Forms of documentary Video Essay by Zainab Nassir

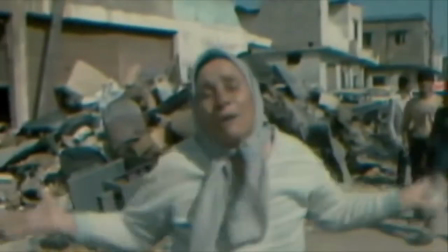(4:10)
After screams of grief, absolute final silence fills the documentary.
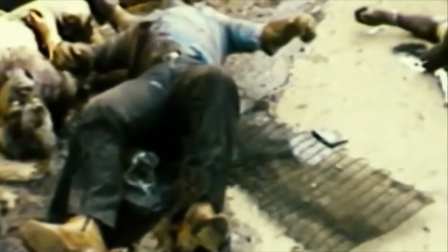(4:16)
Sound here or lack of sound is used to symbolize death.
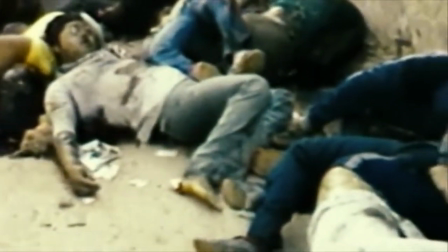(4:22)
Those images shown are also similar to the historical footage of the Nazis.
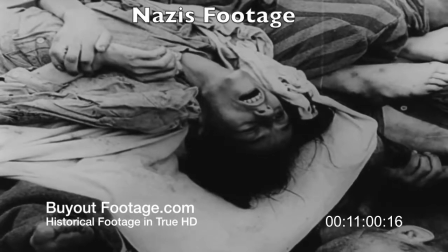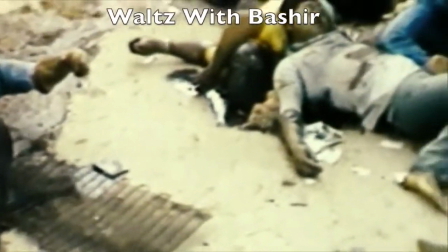(4:37)
This is a graphic scene used to shock the audience and to validate the entire
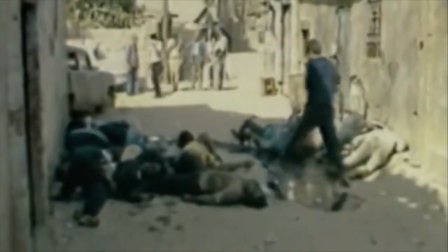(4:42)
documentary as it is what many consider to be real footage.
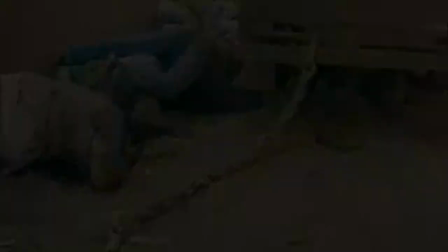(4:48)
Ari Fulman argues in an interview who decides what is more true I mean if you would have seen my image on a screen whatever screen it is and it was a digital image or analog image shot by a camera it was still made by pixels by dots and lines it was not me sitting on the screen right and this is a drone image so both of them use the same voice so is it more true when it's pixelized than when it's drawn I don't know I don't think so
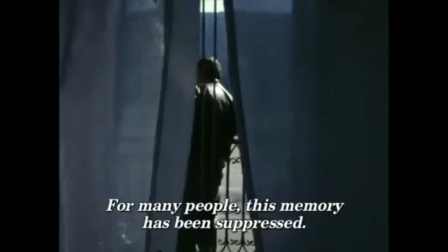(5:25)
while Fullman contrasts the animation with reality Guzman's tragedy consists of creating
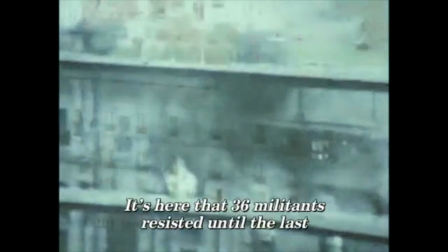(5:32)
a contrast between the images of the palace and the past and the image of the palace in the present.
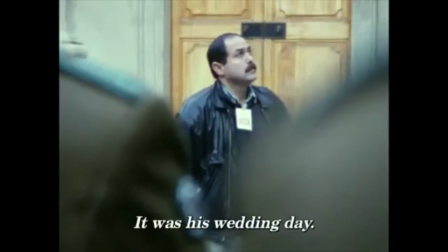(5:41)
We see an extreme close-up of Jean's eyes as old images are shown.
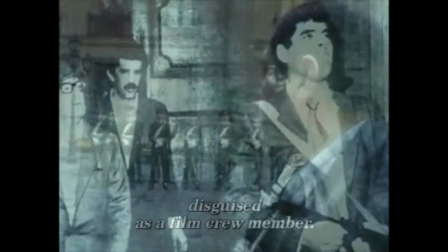(5:48)
This reflects to the audience that he is remembering the events that occurred here.
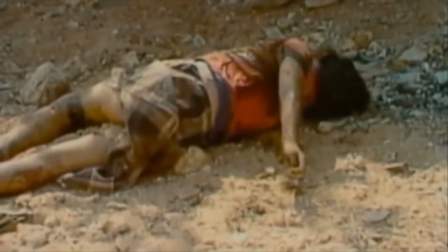(5:57)
This graphic view in Waltz with Bashir is used to give an emotional response to the documentary.
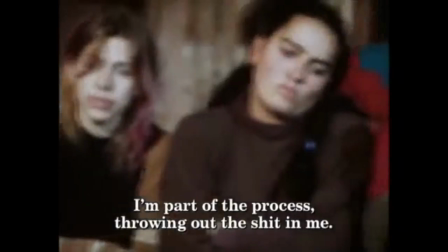(6:05)
In contrast,
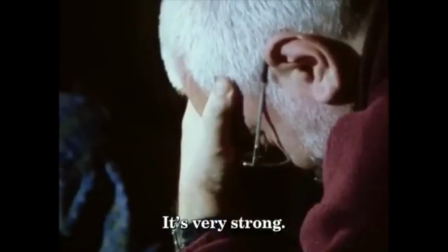(6:07)
Chile the obstinate memory shows graphic images to the Chileans who may have relatives in the events of September 11, 1973.
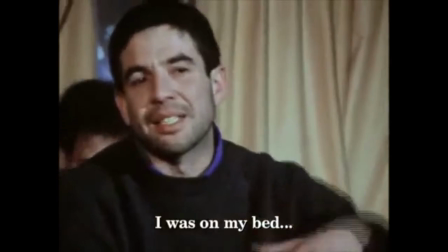(6:17)
This triggers an emotional response from the Chilean people.
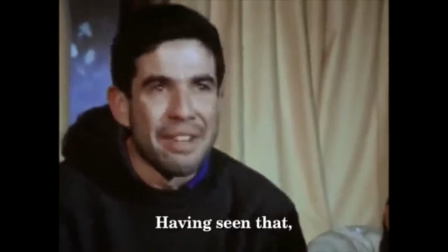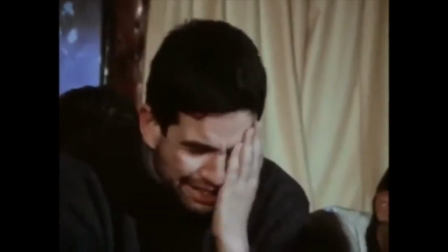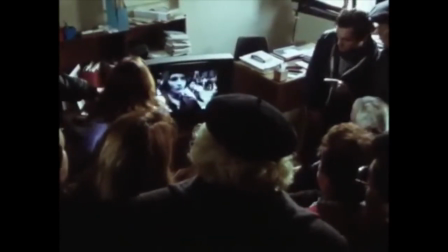(6:34)
Perhaps the most affecting interview is that with Carmen Vivanco, who is pointed out in the footage of the Battle of Chile.
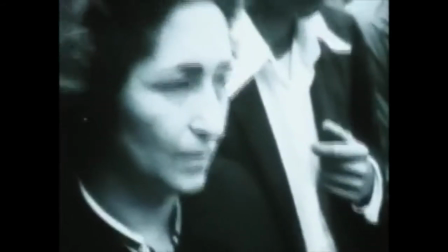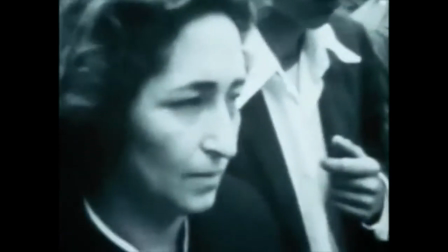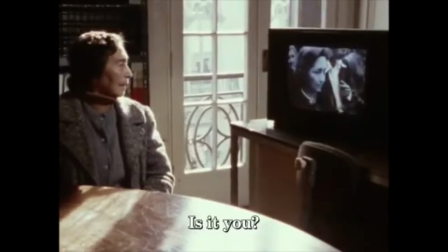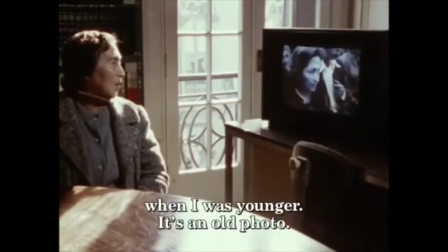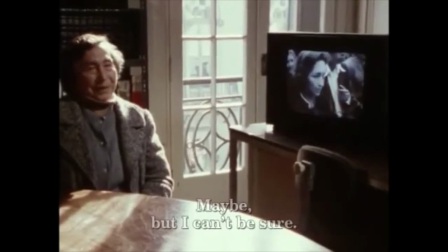(7:05) Años. 23 años. Puede ser. Pero tengo mis dudas.
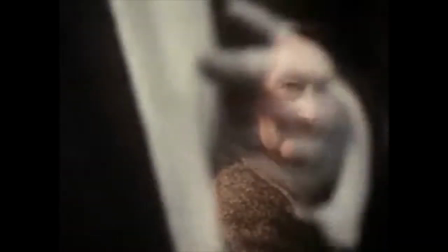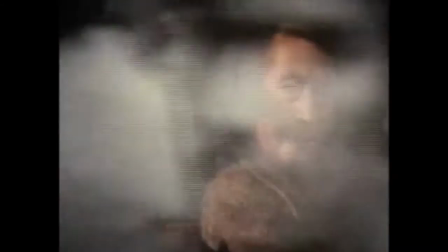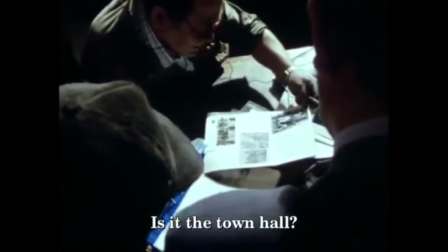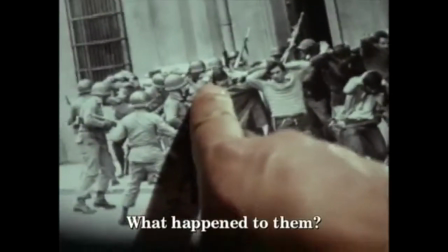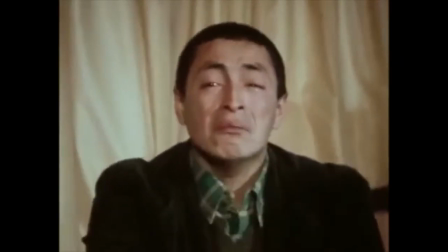(7:46)
and reflexive encounters in which audiences respond to Guzman's The Battle of Chile
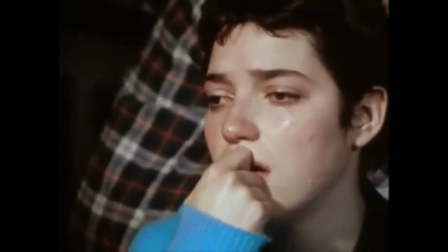(7:51)
but it is also a film about Guzman's return to the original location of the film trilogy.
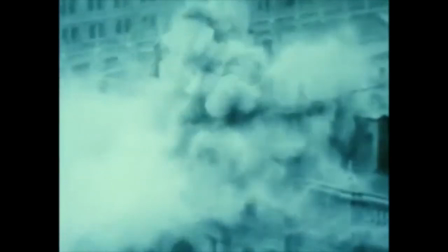(7:58)
Guzman returns to witness the transformation of the Chilean society after the trauma.
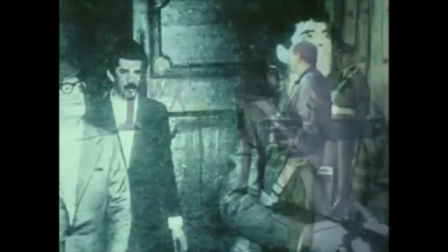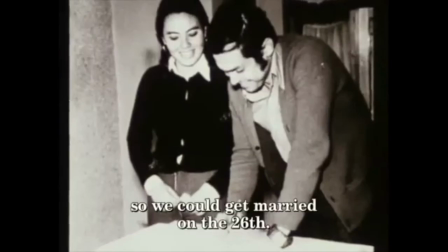(8:10)
There is also an expository element created when the film in the beginning explains what the film will be about.